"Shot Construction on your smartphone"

In this session we're going to look at basic shot construction. The first one is an extreme long shot.
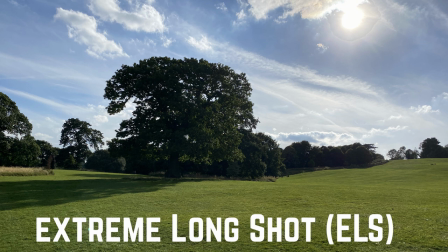(0:06)
An extreme long shot is used as a setup shot so it sets your scene, it tells your audience where the action is about to happen.
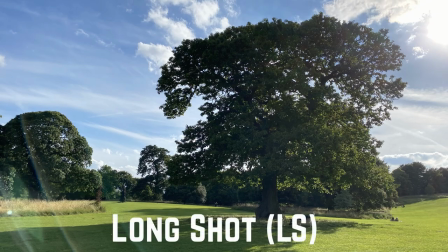(0:13)
So if we take the tree as our subject you'll see it's set in a beautiful parkland. A long shot, very similar to extreme long shot, we get the whole picture so we get the whole tree in shot and some of the parkland and again that's used as an
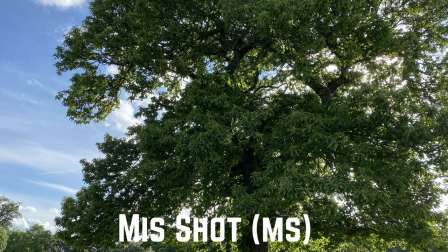(0:26)
establishing shot and mid shot is cutting a little bit closer so it's the same tree but it adds a little bit more mystery so we we know it's a tree but we're not quite sure of any other factors so that's really good to start to bring your audience
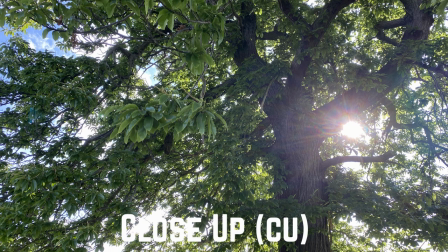(0:39)
into a scene so this is a close-up again it's the same tree from a different angle so i'm looking it up so close-ups are really good for the developing emotional attachments with your audience or cutting in really close so you you you kind of add mystery here's an extreme
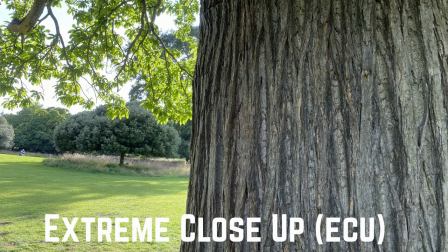(0:54)
close-up so an ecu of the tree again i framed it in such a way that it's in two parts but an extreme close-up it really is
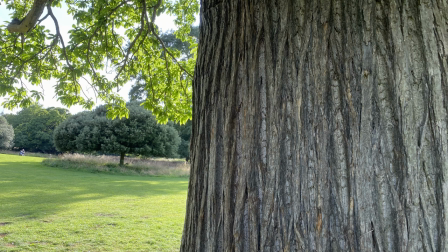(1:02)
about focusing on the subject really close really creating that tight bond with your audience and then you could cut between the shots so that's basic shot construction guys have fun have a play with it test out some different ideas please do send them in so i can have a look and we can
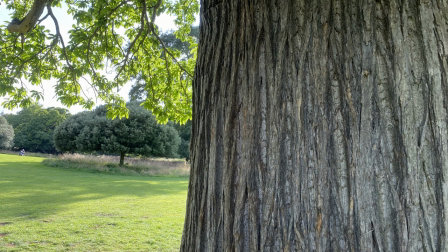(1:18)
have a dialogue about them and i'll see you in the next session. Have a wonderful day.